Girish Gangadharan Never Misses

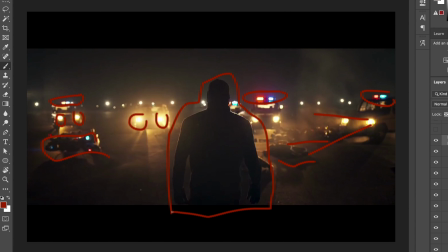[12:20]
It's his world and we're just living in it, a vibe. I love this frame, and amazing cinematography.
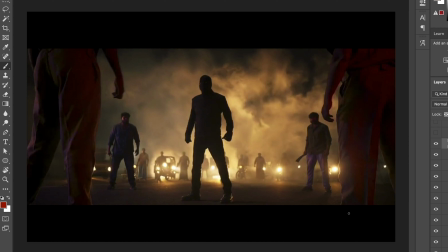[12:25]
I love this shot. This is really dramatic. This shot is really epic as well. We also spoke about the other epic shot before, but this one as well, we can see that the fog is so much here now. There's a lot of fog in this frame,
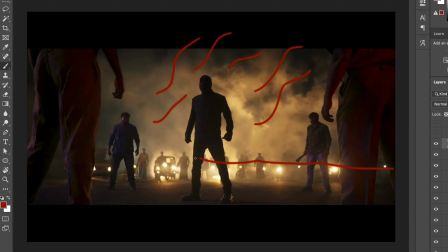[12:40]
and I love how again that same practical lighting that's coming in from the back of these lights, these headlights, and obviously there is a proper light as well hidden somewhere there, and it's coming and hitting as well, edging a bit. And we've got this police lights that's hitting from the back, and it's a vibe.
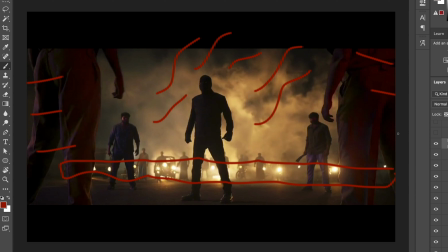[13:00]
It's just filled with lights, and it's important to fill that space with such beautiful lights and bring that scene to life rather than just shooting it with a flat approach. So it's really important to go crazy in these scenes and not think about continuity or what's the next frame gonna look like.
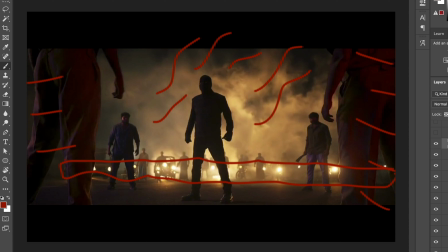[13:17]
Is it gonna look the same? Or yeah, you just shouldn't be scared about the consistency between the shots. It's important to bring in these crazy dynamic lights because it's all happening so fast and it's edited out really in a fast pace, and so people really don't notice that kind of things.
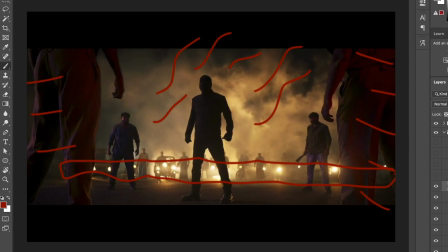[13:32]
Obviously nowadays people are more vigilant while watching films, but I'm just saying it's important to add that extra spice in there.
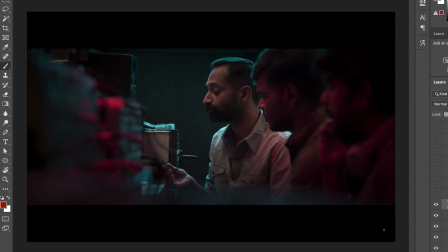[13:39]
Okay, so moving on to this shot. So this as well, just like how I spoke before, there are a lot of color contrasts and like these complementary colors going on in this whole film. Sometimes you may not feel it in the first watch, but like when I started analyzing in my second watch,
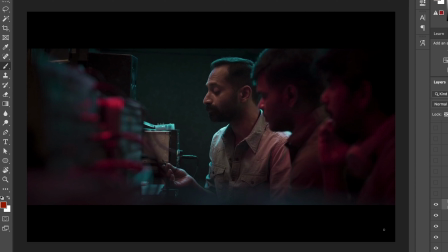[13:57]
I realized that there are a lot of interesting colors. These lights are not necessarily necessary in a realistic setting. Sometimes they might just use a red light or a green sort of a thing, but they have really went out and lit it up well. This scene has this nice blue edge lighting, probably from a sky panel,
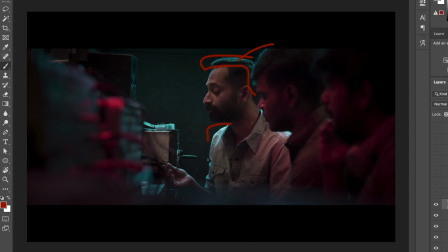[14:16]
RGB, teal, like a really cool edge lighting going on. That's really going on in the background of the scene. And then we've got this nice red in the foreground. So all these guys are being lit up.
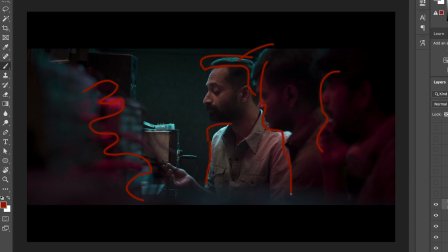[14:32]
So obviously there's some kind of a control room scene, and they've got this red going on here, which is interesting. And then obviously if we just point blue light and a red light, it's not going to light up the faces. So obviously RTP has added in a nice soft diffusion,
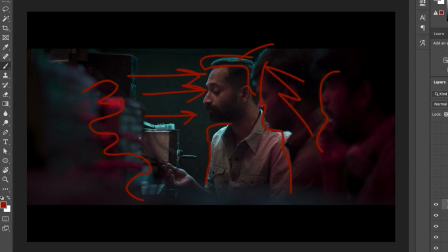[14:47]
just a normal daylight balance, that brings that kind of almost commercial look to it. Because if you go too extreme with colors, it can look a bit, I don't know, cheap, like it looks a bit extreme. So you need to always tone it down a bit. You might feel really excited when you're seeing it in the small screen or while you're shooting,
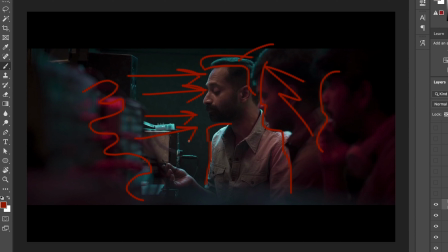[15:06]
but when you come and see it on a big screen, which this film is, this is a mass film, and it requires that kind of a screen energy. So when you just blow it up into that 4K whatever big theatrical screen, it's gonna look weird.
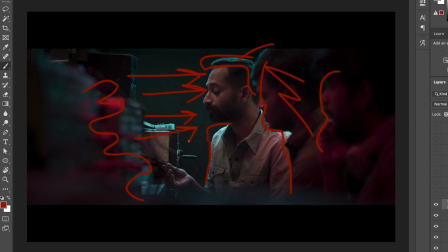[15:22]
Colors are really strong kind of colors that kind of affects the whole quality of the overall frame. So you need to be creative with how you light it, but you always need to be a bit subtle as well. You need to think about that when you light it up, because at the end of the day we are shooting a commercial film and we need to light those actors properly,
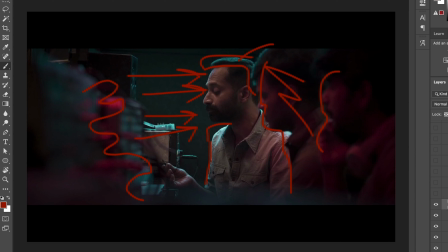[15:40]
and their emotions should be registered in every scene. So now we move on to this shot.
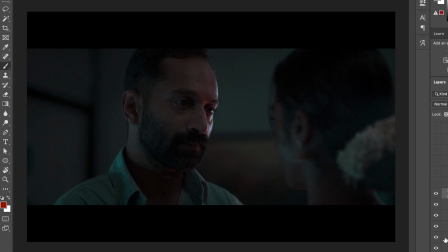[15:46]
This is also a really interesting shot, I felt, because nothing much is going on in this frame and it's still interesting to look at. These kind of shots are what interests me, honestly. There are a lot of crazy high budget scenes as well in this film, but these small kind of boring scenes, if you will,
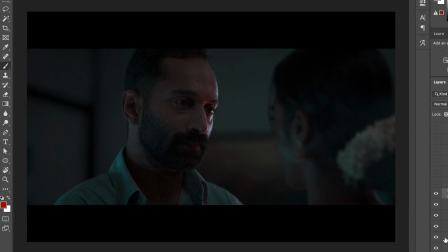[16:04]
just generic scenes, just two actors standing in a room, how can a cinematographer change that and create sort of his own touch in it? And when you look at this frame, you can understand the excellence of Girish Gangadharan. It's just a simple frame, but he has really been creative by adding this harsh edge,
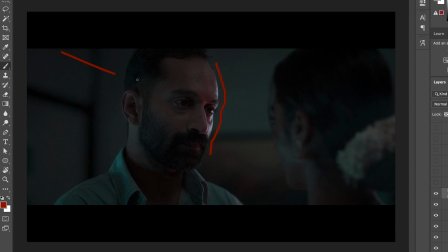[16:21]
and he could have just easily just put up this blue tone, like a dark tone with it, and just finish the scene off. But he has gone the extra mile.
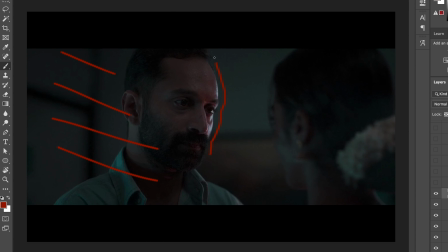[16:29]
He has lit up these eyes. As everyone knows, Fahad Fasil is a great actor, and he wanted to bring out his emotions in his eyes, and he has really lit up this portion as well. There's a bit of red coming in as well. If you guys look, there's a bit of red in this portion as well, maybe like a neon kind of a vibe from outside,
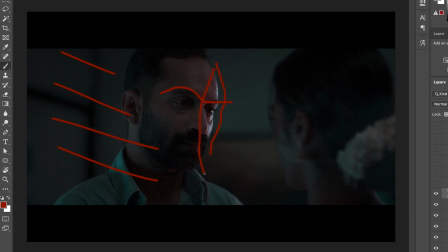[16:47]
but it's all subtle, but it's such an interesting frame. And I just want to take the time, and you guys should also take the time to appreciate these kind of scenes, and these are the scenes that will make you a different cinematographer, and this will stand out in your work,
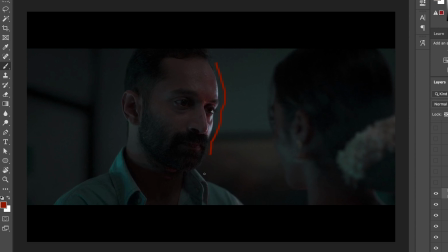[17:03]
because everyone can get gear and stuff like that for the biggest scenes and biggest budgets, but how you used it in these generic scenes, that's what makes you stand out.
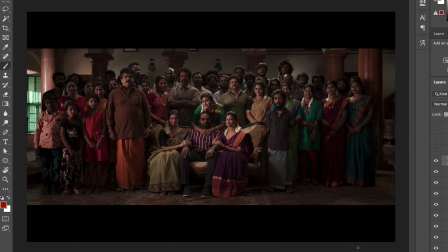[17:14]
Okay, so this is the other shot. There's not a big reason why I took this shot, but I felt like it's interesting again. If you notice this shot, there's nothing, like, we can actually realize in this shot that this portion, it looks like a different picture, and the other background is like more dark.
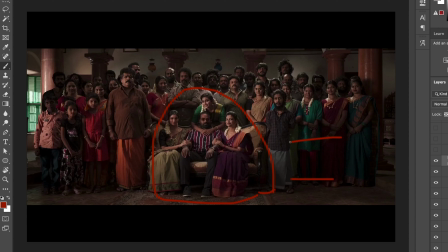[17:34]
So again, Girish Gangadharan is creating emphasis over here in this portion of the frame, and I think that's beautiful, because like he's just creating emphasis where it's required and drawing our eyes to that portion of the frame.
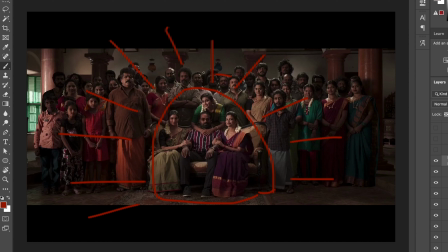[17:49]
Obviously these people have been lit up from the back, like with a bit of edge here, and we can get a bit of edge here and stuff, but when you look at this overall frame, I feel like I'm looking directly here, and that's a beautiful way of lighting up.
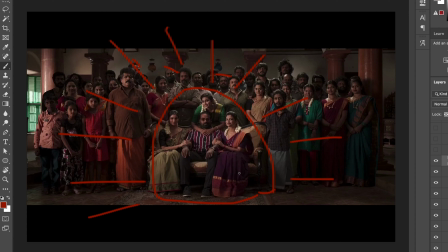[18:05]
Normally we can just blow up a whole light just in front of them and put a backlight and like a traditional studio look,
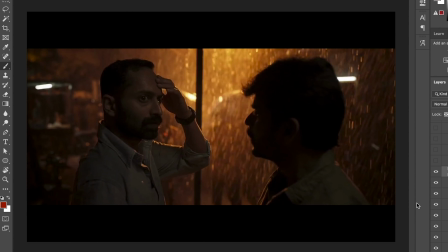[18:12]
but he has gone for something different, and that's interesting. So if we take this scene as well, this one's really interesting. Like, we can obviously, rain is going on in the background. There's not much of a crazy light hitting the actor's face. It's just pretty much kind of like a fill light.
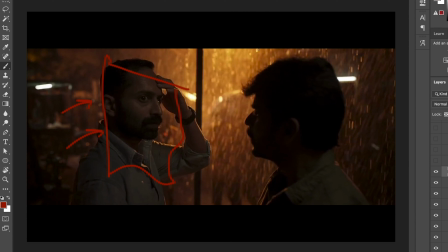[18:29]
So I think he wanted to go a bit dark, because there's already a nice strong key coming from the background when it's raining. It's got that sodium vapor feel, like a street light feel to it, and it's really strong in the background. So he wanted to maybe keep that natural as possible in this scene,
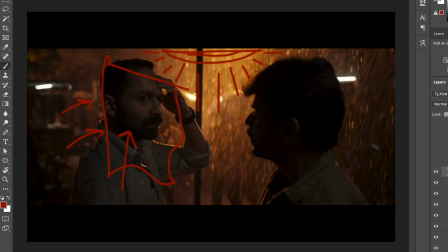[18:46]
but obviously he has filled in a bit of here, maybe from the top or something, from his eye light. We can probably see it's rigged over here, probably somewhere there. But yeah, that's also interesting to see how it has done.
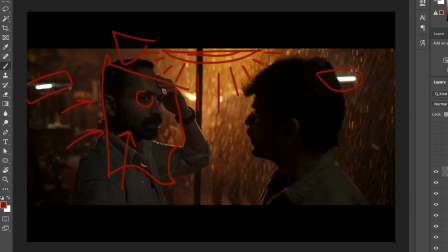[18:59]
There are also like a bit of practicals over here in the back. Might have not been something intentional, but it still adds a bit of character to the scene.
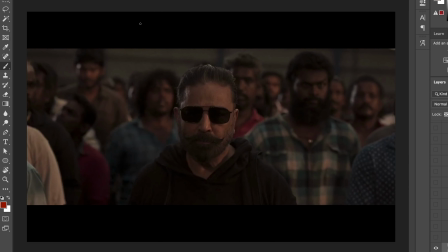[19:07]
This is the last frame of the film, and there's just really subtle kind of lighting going on here. Even though this is an interior scene, there's a lot of people, so I think it's so hard to bring in a lot of light, because it's gonna look different on a lot of these actors.
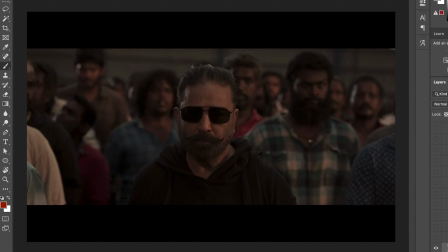[19:22]
Like, when you point it at one actor, the lighting is gonna look really different from different angles and different perspectives. I think they've shot it like from far, like the lights, they've just put it up a bit farther than usual. They've got like this backlight, this nice edge lighting going on there on these people. We can see the rim lighting,
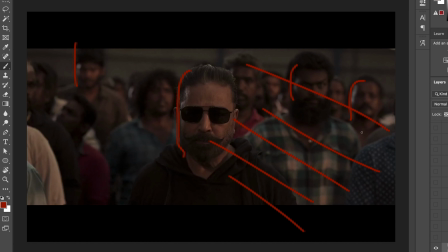[19:41]
and then there's just this normal standard it's like this sky panel-esque diffused kind of a white light which is hitting on the face here on the other side.
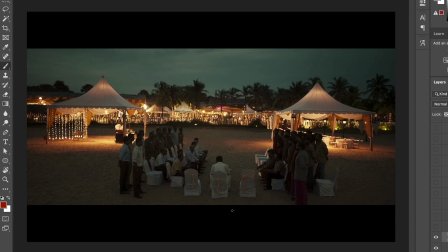[19:50]
That's pretty much it for this shot. Moving on to the next shot. Okay, so this was really one of interesting kind of a scene. Like, I love how he has placed this whole setting. It has such an epic vibe to it.
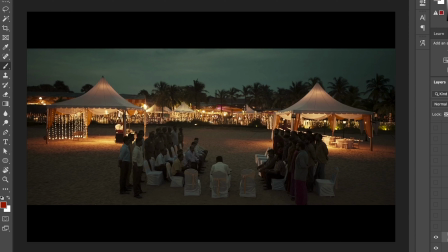[20:03]
There are a lot of people involved in this scene as well, and I love how there's a lot of contrast between this side and this side. It's as color theory and stuff, there's a lot of color contrast going on here. This side is warm, this side is that orange and teal look, if you will.
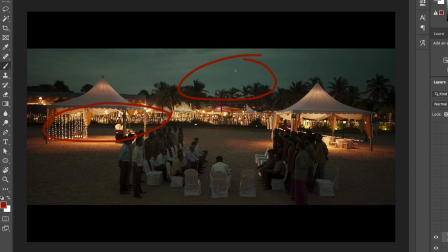[20:18]
That is the color theory and stuff like that, complementary colors. So you guys should take a look on that as well. If even in such a wide flat frame, we can bring a bit of dynamic lighting by just using some interesting colors.